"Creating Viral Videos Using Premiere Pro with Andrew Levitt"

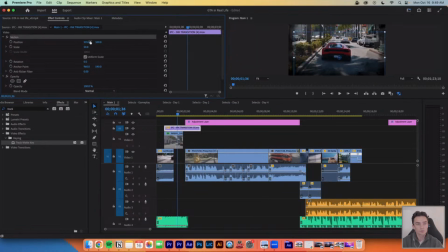49:52 Move this over. Let's see how this looks.
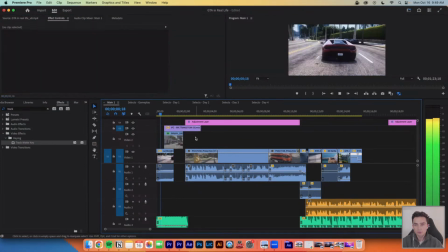50:00 So basically what I'm trying to do here is have it so that when this ink comes in, it's fading between one and another. And so now it's actually even a little easier. I'm going to line this up. I'm going to scale you up. I'm going to bring you over.
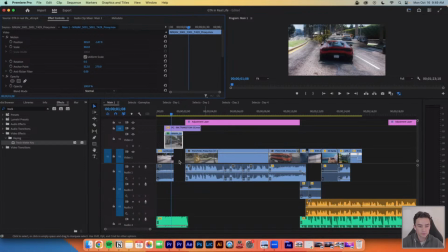50:21 There we go. So that when this ink transition comes in, we're having one go to the other. There we go. So basically what I did here, to explain it better and slow it down, I added a track matte key.
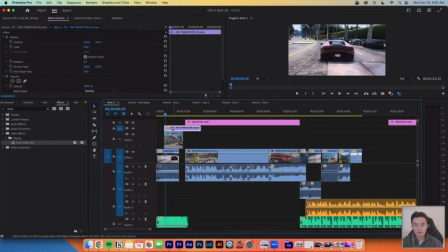50:41 So this is what we want it to fade to. We put this on the second layer. I put this ink transition, and if you want an ink transition, Adobe stock is a great place to find these. You can download a bunch of these. I put it on the V3 layer, and then we add our track matte key to the second layer.
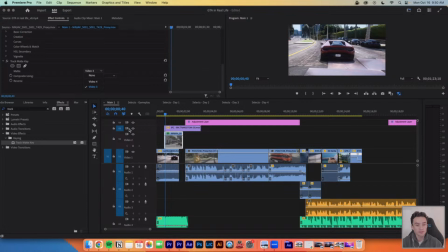50:58 Select the layer that the ink transition is on. So we set V3, set it to Alpha Luma, and now it's transitioning the white to black of where the ink is. So you'll see this Lamborghini game.
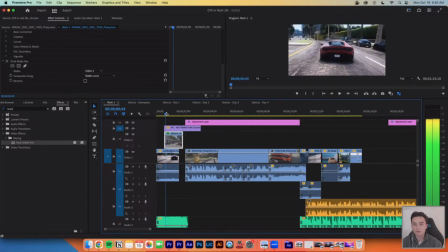51:16 Whoa, all of a sudden you're in real life. We might even make it a little faster. Little things like this can just help spice up what you're doing, and that's kind of what I was doing for this.
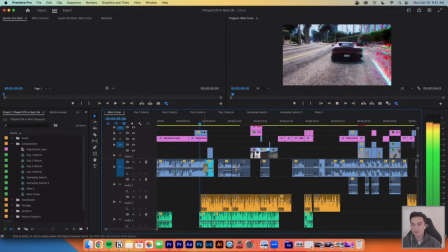51:28 You'll see it was a different transition, but we have different transitions, like these white transitions going on.
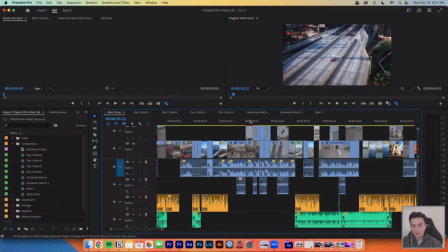51:36 Okay, while we have time left, I'm not sure if I'll have time to
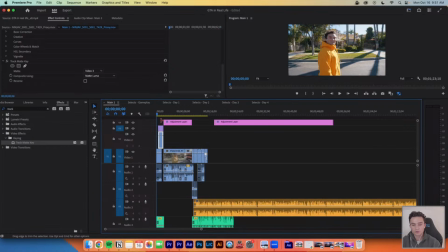51:41 go through and build out this entire intro. I'll show you what we have so far, and then I'm going to see if, in the remaining time,
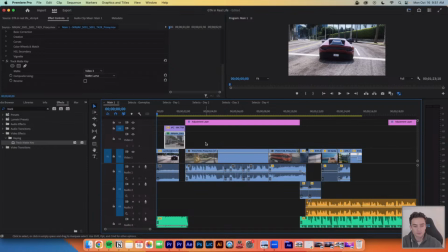51:50 if I can show you any more tips and tricks to help you out in this situation with creating a more engaging video. So let's see what we have and go from there.
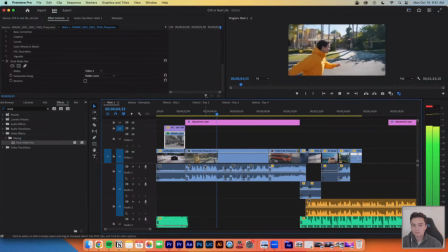52:04 Hi, today we're playing Grand Theft Auto in real life. Get the out! Get the out! Get out! Come on! Grand Theft Auto is based on real life places, and a few months ago I set out to see them all, but I missed some.
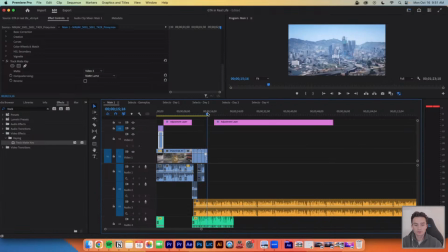52:19 So yeah, I mean, there's a good start to the intro. So you'll see we have this little break here.
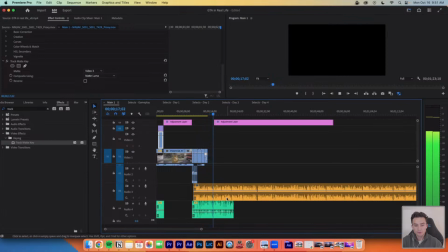52:25 We have the pacing.
But I missed some important locations. Grove Street, Michael's house, Sandy Shores. These are real places Rockstar recreated that I'm going to visit.
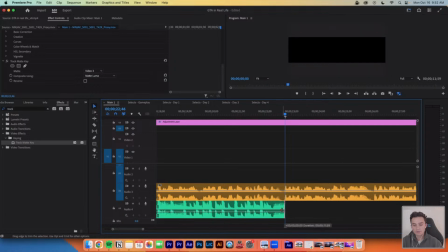52:34 And this is in the video where I would say, okay, let's change up the pacing a little bit.
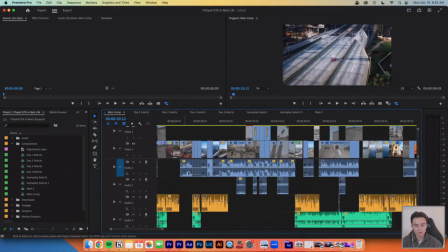52:40 So I'm just going to go back, and we're just going to do a little look at the timeline here.
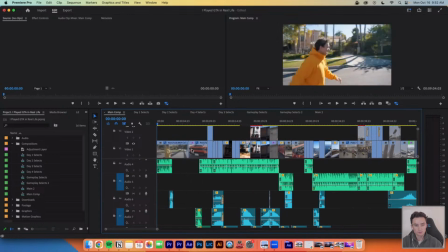52:45 Okay, let's scroll back.
Hi, today we're playing Grand Theft Auto in real life.
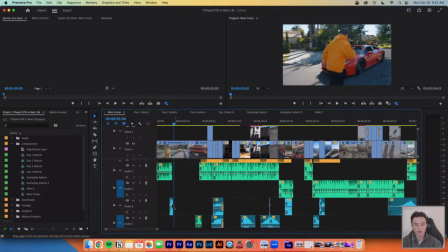52:51 So little things I'm going to show you that I added here. This is the sound effect of a car like screeching.
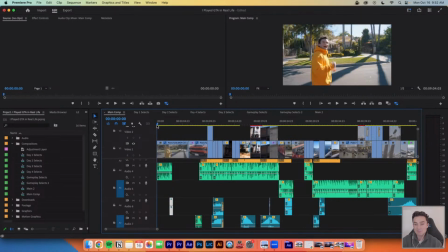52:58 And, it's just kind of funny because it's like this happy music, but then all of a sudden I'm ripping someone out of the car. So it's like that contrast.
Hi, today we're playing Grand Theft Auto in real life.
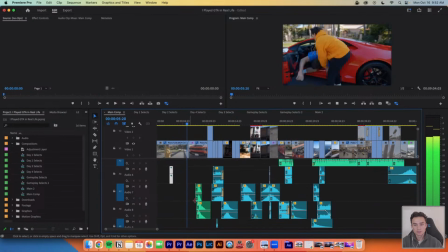53:09 You're hearing it squeal.
Get out! Come on!
You have sounds.
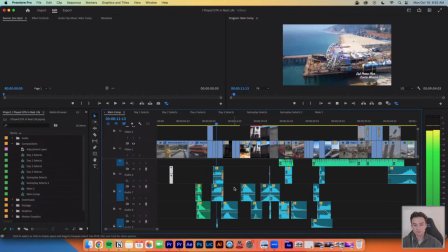53:14 Grand Theft Auto is based on real life places, and a few months ago I set out to see them all, but I missed some important locations.
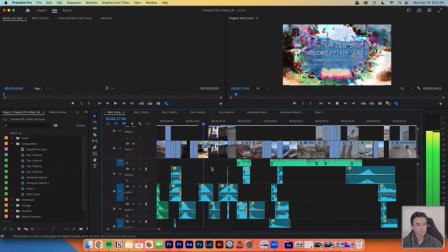53:20 Grove Street, Michael's house, Sandy Shores. These are real places Rockstar recreated that I'm going to visit.
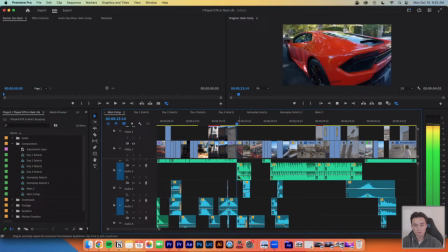53:26 They even copied the smallest details that will blow your mind.
And throughout this video, so here we change up the music.
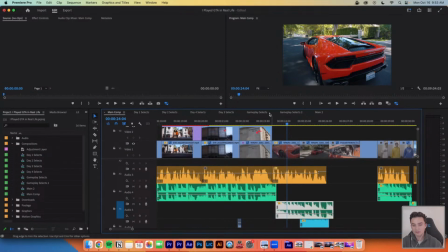53:33 I found like a good stopping point and a good beat that matches right here. And I add this sound.
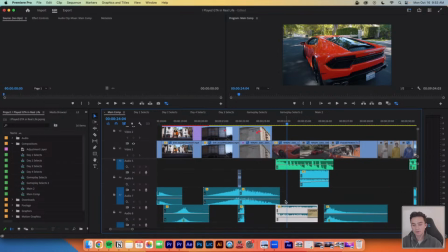53:39 Sometimes, sound is a good way to break up the pacing of things. Like sound effects, so I added this accelerating sound here.
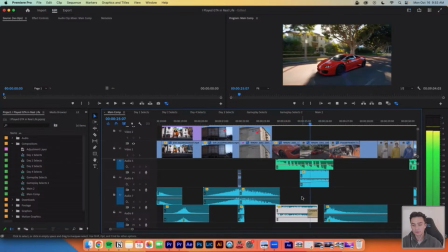53:47 I made sure to live like Prince Mobster. Hold on.
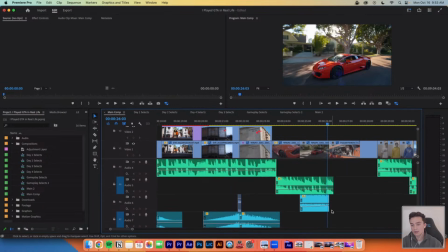53:50 But then I didn't want to just cut here, so I added a little wipe sound effect, a little whoosh between here and the joke.
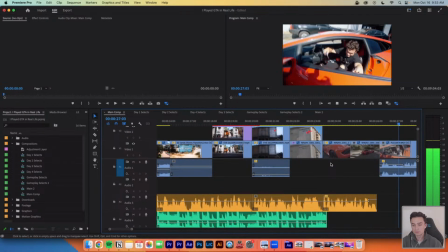53:58 Hold on, mommy. How do you get out of this thing?